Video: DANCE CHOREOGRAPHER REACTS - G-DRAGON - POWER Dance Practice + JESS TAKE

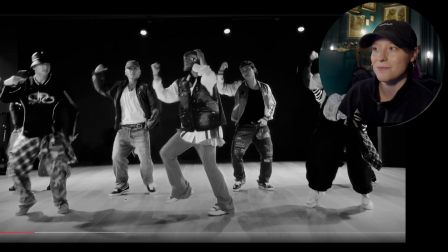I think those look like one of those that he has. I mean, I might as well. I mean, he has a whole fashion brand that I've been trying to get my hands on a pair of his shoes for a long time. Will I ever? I don't know. If they have arch support, maybe. But anyway, so I like how they hit it in the back.
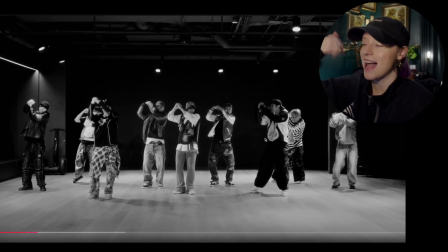I like how we have a little extra accent going on off the shoulder on that. We throw it down.
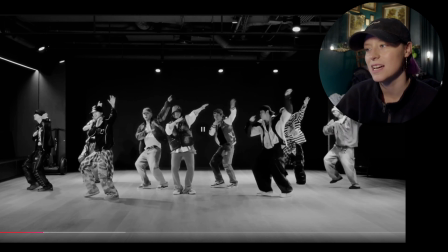I like the little pickup on the leg is nice. And then we have a little bounce, bounce, bounce to travel it across.
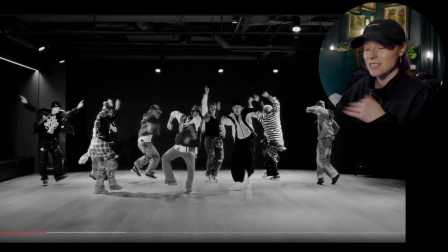Come on now. And it goes, yeah, yeah. So we have a nice little accent with the chest to go and press it to the back.
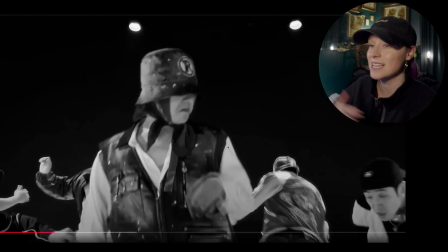So they're nice and frozen, so he has this moment. It's like he could have millied it, so at least the setup felt very conversational in that regard.
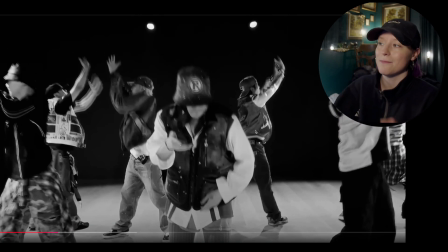It's really cool. And then they take it, he throws it, tosses it up, signals the dancers to shoot up and have their moment.
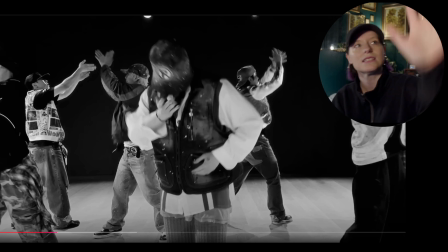So they're taking the arms, they go out, over, and so they're adding this little just upwards, oh my gosh, to my English, do better. Okay, so we're swinging that arm, or we're creating tension in the hand,
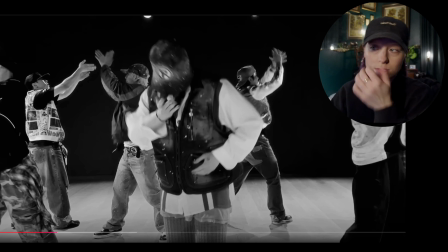so it has more of a rigidness in the lift of the arms on that, so it goes up, up, so it's not staccato,
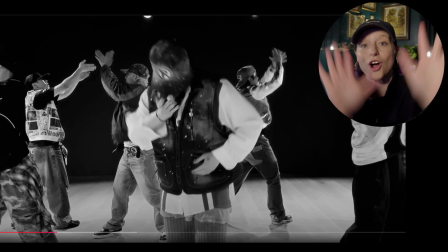it's not sticking, it's rebounding, but there's engagement in the arms as that happens, so it feels more full because it is, which is really nice.
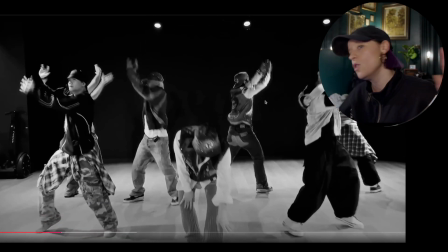And then we take it up, boom, and we let it kind of slow key fixed point,
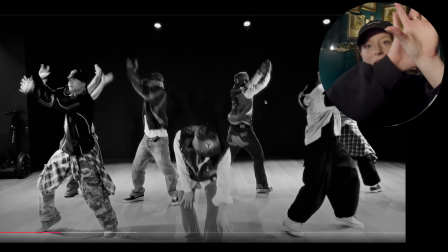meaning it's kind of stuck in the space as we swing it down, so we have some sense of structure in that upper level that we're seeing there.
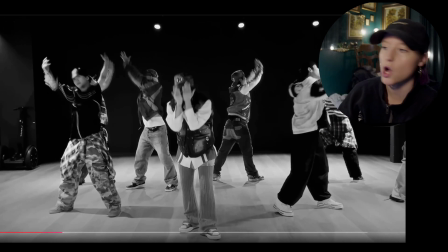And then you have GD right there catering just his own anticlimactic movement, which is great. I always like to talk about that. Whenever you have like a textbook, everyone's going really full except for one person, you naturally want to look at that person, and vice versa. When everyone's really chill and you have one person really full out, you're going to want to look at them.
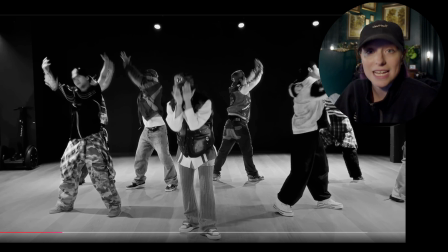That can work against a group whenever, let's say, they have a main dancer and they're not supposed to be featured in that moment and they're going too big. That can work against the group. Or it can really look forward to that kind of moment where you're like, I can really clearly see my feature because of how full they're going compared to everybody else.
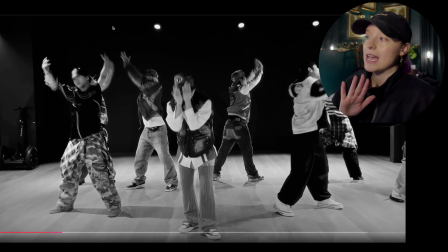And this is a good case of that. GD is going very conversational, very chill, and the dancers are creating a really nice contrast in their dynamic, which is really fun.
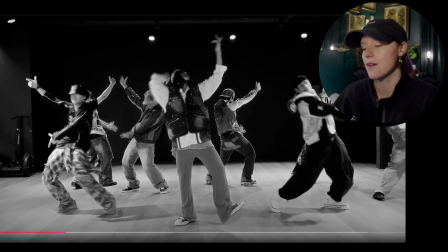And I like they knock it through, and then they have their shoulder and they're using it to swing with the accent.
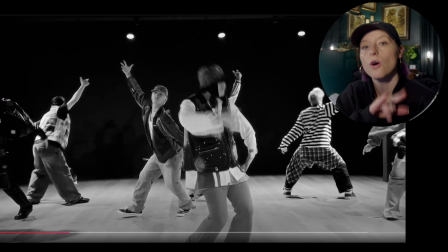And I like the hips getting involved on that too. More full body, but keeping that arm up at the top.
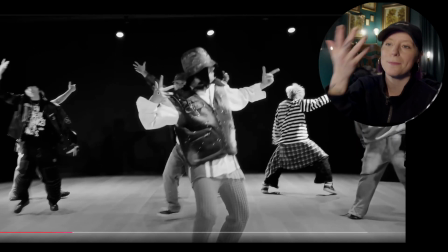They're kind of letting it kind of give a little bit, but not enough to where it's as big as that swing that we're seeing.
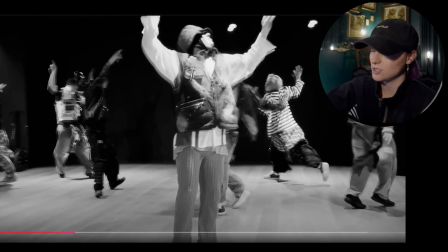It's cool. It's natural. So then we have GD travel over. So it's a really good transition. We didn't basket run at all. We used our grooves and we used our movement to get us transition. And I love choreos like that because it keeps you engaged the whole time, and the transitions matter as much as your focal points.
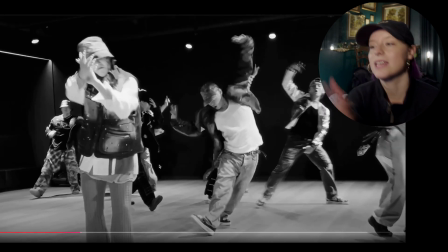Love that. So they go slide, they go down, boom, they go high and down. So this little, there's just a little moment, nice and high.
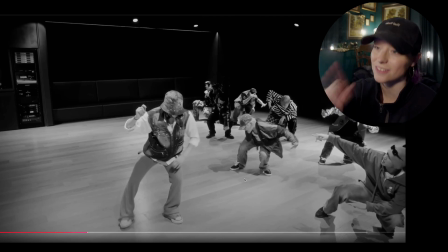They drop it, high, drop it. And I love the little taps on this. So we got the tripod camera over here.
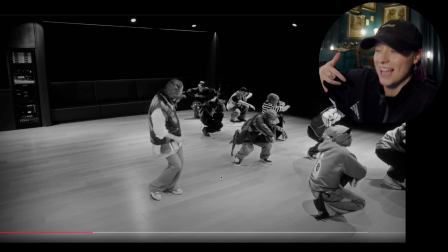Ending up doing a little head ISO. It's so fun. So we have the dancers nice and low.
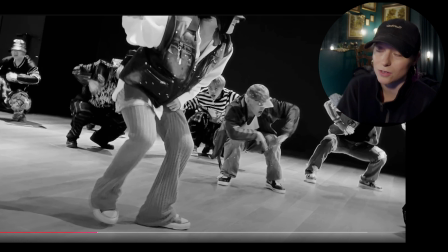So they were really low, and then they've elevated their lower half up a little bit so they can clearly get back up a little bit more.
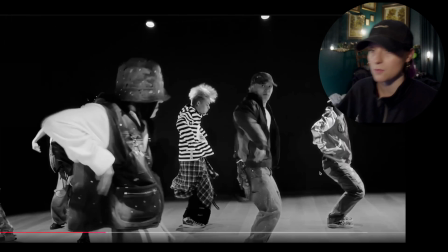Come on now. So the dig on that, where they're pushing their body in opposition of that leg, I like the contrast there. Then they bring it back up. That's a really nice way to go from a crouching position to a standing position, which is what we end up seeing here.
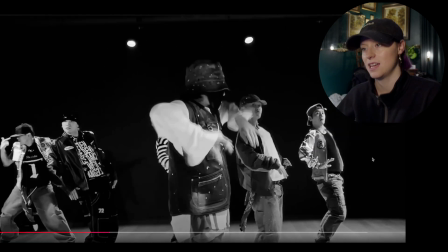Really nice. I like the head. But actually, I think it's a boom, boom, boom.
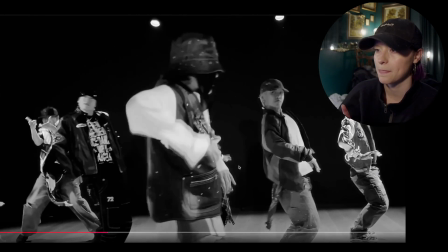They syncopated on that bass, but let's look. Let's double check. Yeah, pop and stock and da.
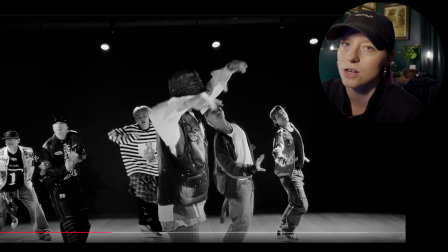So they're going right there. They're doing not really a full wordplay, but they're going off of his tone and how he is and how he's saying it.
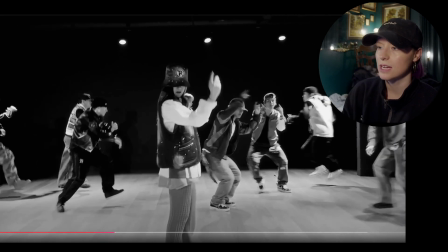So I really like it whenever we get to see that come out. That's cool. And they knock it up, and I like that they all turn to use that as a transition.
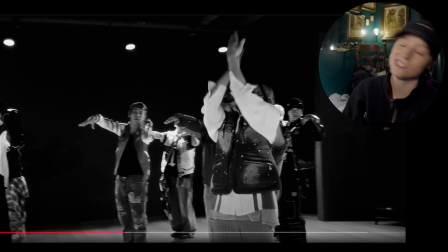He's nice and chill to the front. He goes, I don't give a sh. So for me, having choreo where it gives that nonchalant, I really could care less about your opinion. Hey, I can celebrate that all day long, and especially like that actually gives more grace into what you're watching whenever they're not going super clean too.
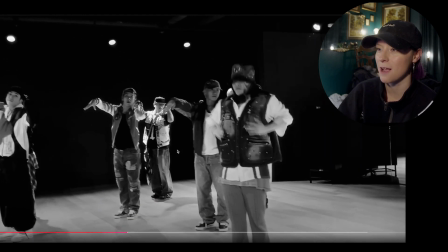So that's really dope. So they have the arms. So he goes crossover and he's knocking it back.
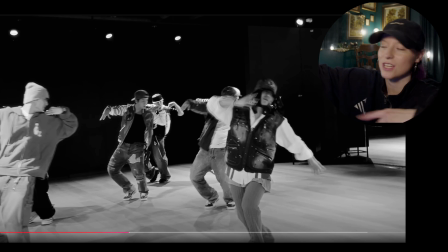So they have their arm and then they actually match it, but it's the opposite arm for them. So I like that Gigi reversed it,
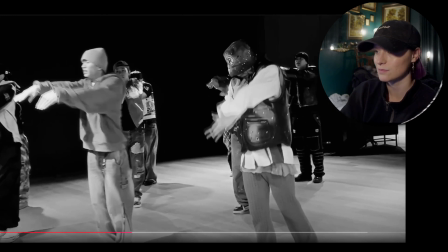but it's still complementary to what the dancers do. So I like the little rock. So they do a little swim.
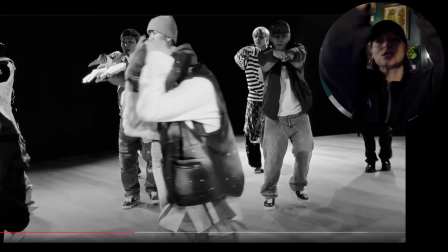This is another fixed point. It matches what we ended up seeing earlier, right?
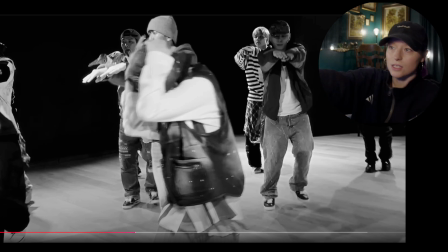But that was a different level. Here, it's more across, and they're using it to transition over to that stage right side, which is cool.
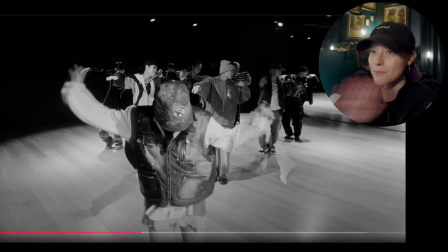In this part, this is a really nice basic add-on coming from the corner versus the front. Reason why we know that is because how this is shot is a tripod shot off the corner, just like the other side where they did the taps. So I love that. GD starts it. He rotates his arms. Doesn't that remind you of that step?
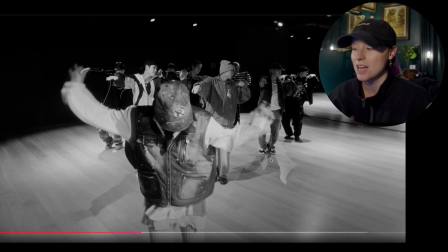And they cross back and then to the front, and they do that with the pull and then it's more of a push, and then they rotate, right?
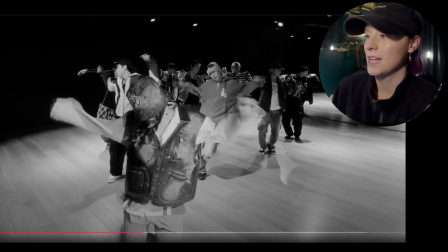So I like that we have the rotation here. And so yeah, they go nice little pickup with the foot on that, funning.
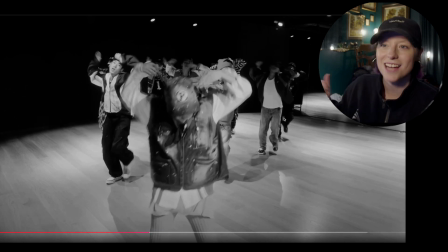It's just very fun, and I like the little head nods too. Hey, it's just, I mean, these moves. This is probably a really dope gig to have. I mean, either as a director, choreographer, whatever, where it's like you're not being asked to create a composition that's crew choreo complex like a lot of Gen 5 boy groups do.
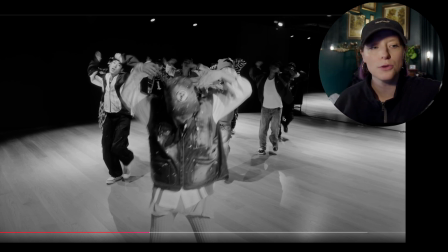This really is tying into the beautiful integrity of what made Gen 2 so freaking cool, was that most idol groups were not known for choreography. It was not the type priority like it is nowadays. And so I as a choreographer can respect the beauty of many facets of the generation,
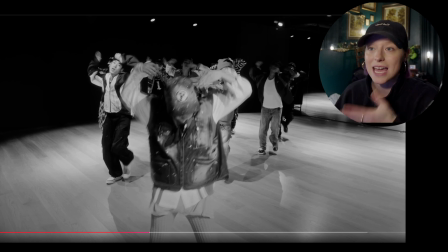and this is nostalgic for me as somebody who was a very active Gen 2 fan of the YG artists. So this is really fun.
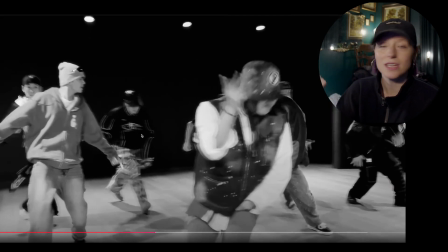And I like the little body roll on that, and then you have one of your dancers kind of low-key go the opposite way, so I was clocking him more so there than GD, because GD matched the rest of the dancers,
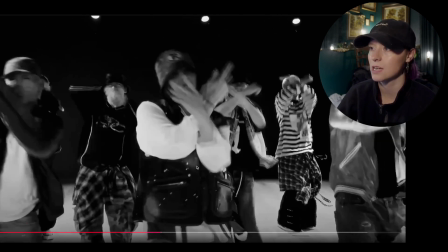but it's such a subtle thing, I don't think it really matters in the grand scheme of things. Then you have the power, boom, and I like the extra accent with the chest pushing forward on that.
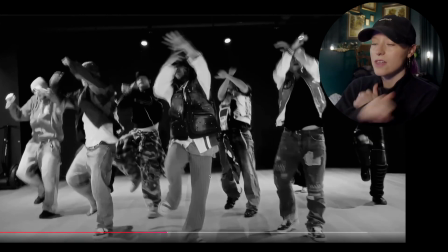And then they're using the hips on that too. So once again, there's just a lot of chest and hips that are creating a fullness in the torso with the arms to make it feel very chill but powerful.
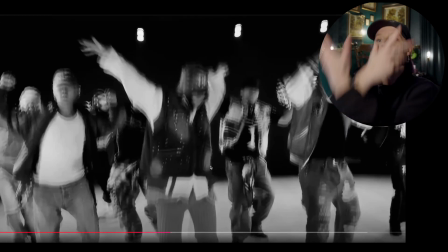I love that. Yeah, and then we're swinging it into an actual like strongman situation, which is super cool.
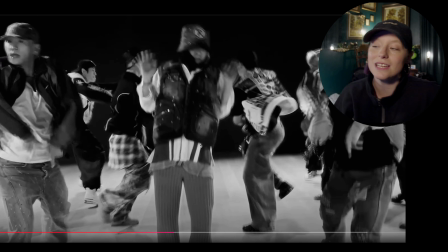I like that he swings it. Literally, I feel like he learned the choreo and he's deviating whenever he wants. Love it. I love that. So fun. They trot, trot, trot, which is cool.
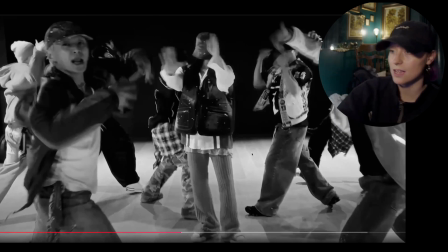They go to the inside, then they rock it more so to neutral than to the other side, so it's not equal.
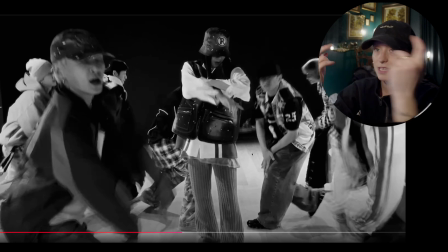It goes inside, middle, inside, middle. Normally you see people go inside, outside.
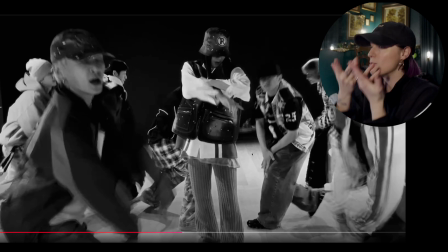So I like the fact that we have it not cut off, but it's a little bit more neutral and kind of centered, which is really dope.
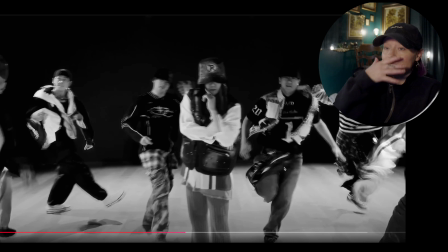And then you have the subtlety. He says shout it, right? Or shut it, maybe. Anyway, either of those, it caters to the mouth when you shut it, or when you shout it, it comes from here, right? So I like the fact that we have it covering the mouth in some way in that moment. I like the power.
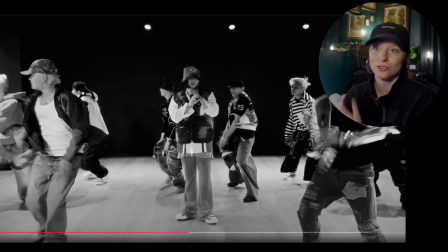They use the back, and the back is one of those huge muscle groups that can really advocate a lot of power to your extremities. I talk about it a lot, especially when you see people do whacking. That's a huge thing that gets used, because if you use your arm, it can really you can run out of steam, and it makes you
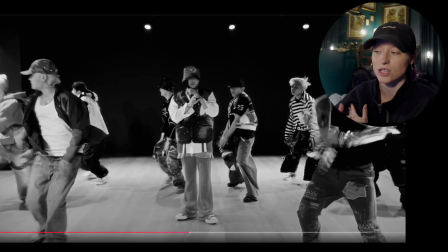inconsistent in your range choices and in your positioning long term, especially when you're doing choreography with a group.
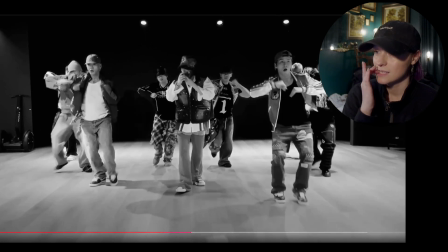So that's like a really interesting thing there. But I like the subtlety on this with the pull. Really nice.
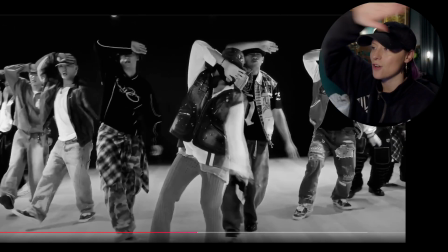We go throw, throw, and then we have our arms pulled up. Some are over the eyes, some on the forehead. I think part of that may have to do with if they're in a ball cap. For me, it'd be really hard for me to put it over my eyes because of how this sits,
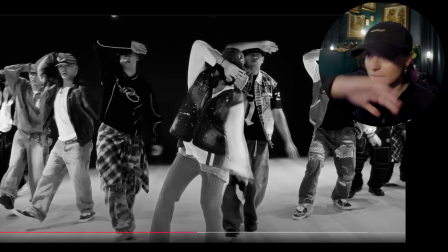so I'd put it above. But then you got GD doing whatever he freaking wants. So, gotta be me.
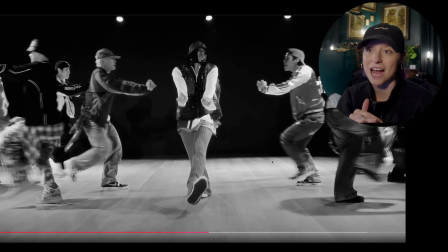So they do the step. So no, that's a repeated lower half, but it's a different swing. So that's a really interesting thing about this. There's a lot of familiarity, and it's kind of like, here's your basic footworks that you're seeing. Here's your basic formations and basic dynamics. So we're just gonna sit here and then we're just going to change out what happens in the upper body, or we're going to change out what happens in the lower body.
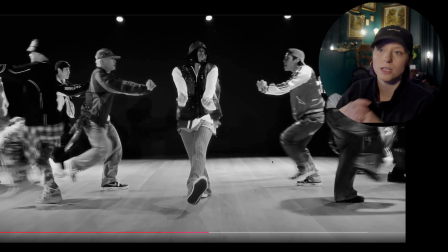So we have a big family of choreography or vocabulary, but it's not super innovative where it's like, this is the most complicated, most incredible routine I've seen in my life. No, but I think it's very fitting for what this is, and that's what I can get on board with for sure.
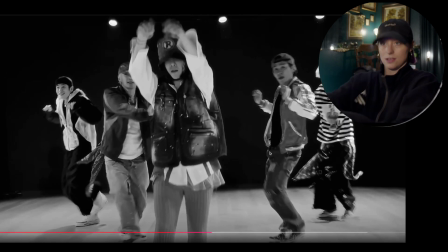And I like the pull. Do you see that whenever they walk? And I like how it's low-key like the most aggressive shopping cart or the most vibey shopping cart in the world with the pull, the sternum.
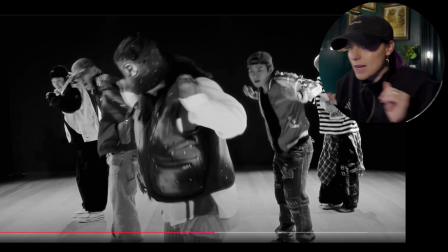Come on now. And then they rotate. Boom, got the power. We're knocking the shoulders forward, and then we pull it up.
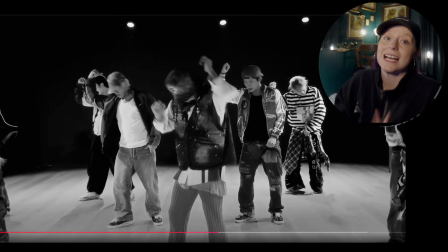Notice that lift of the leg.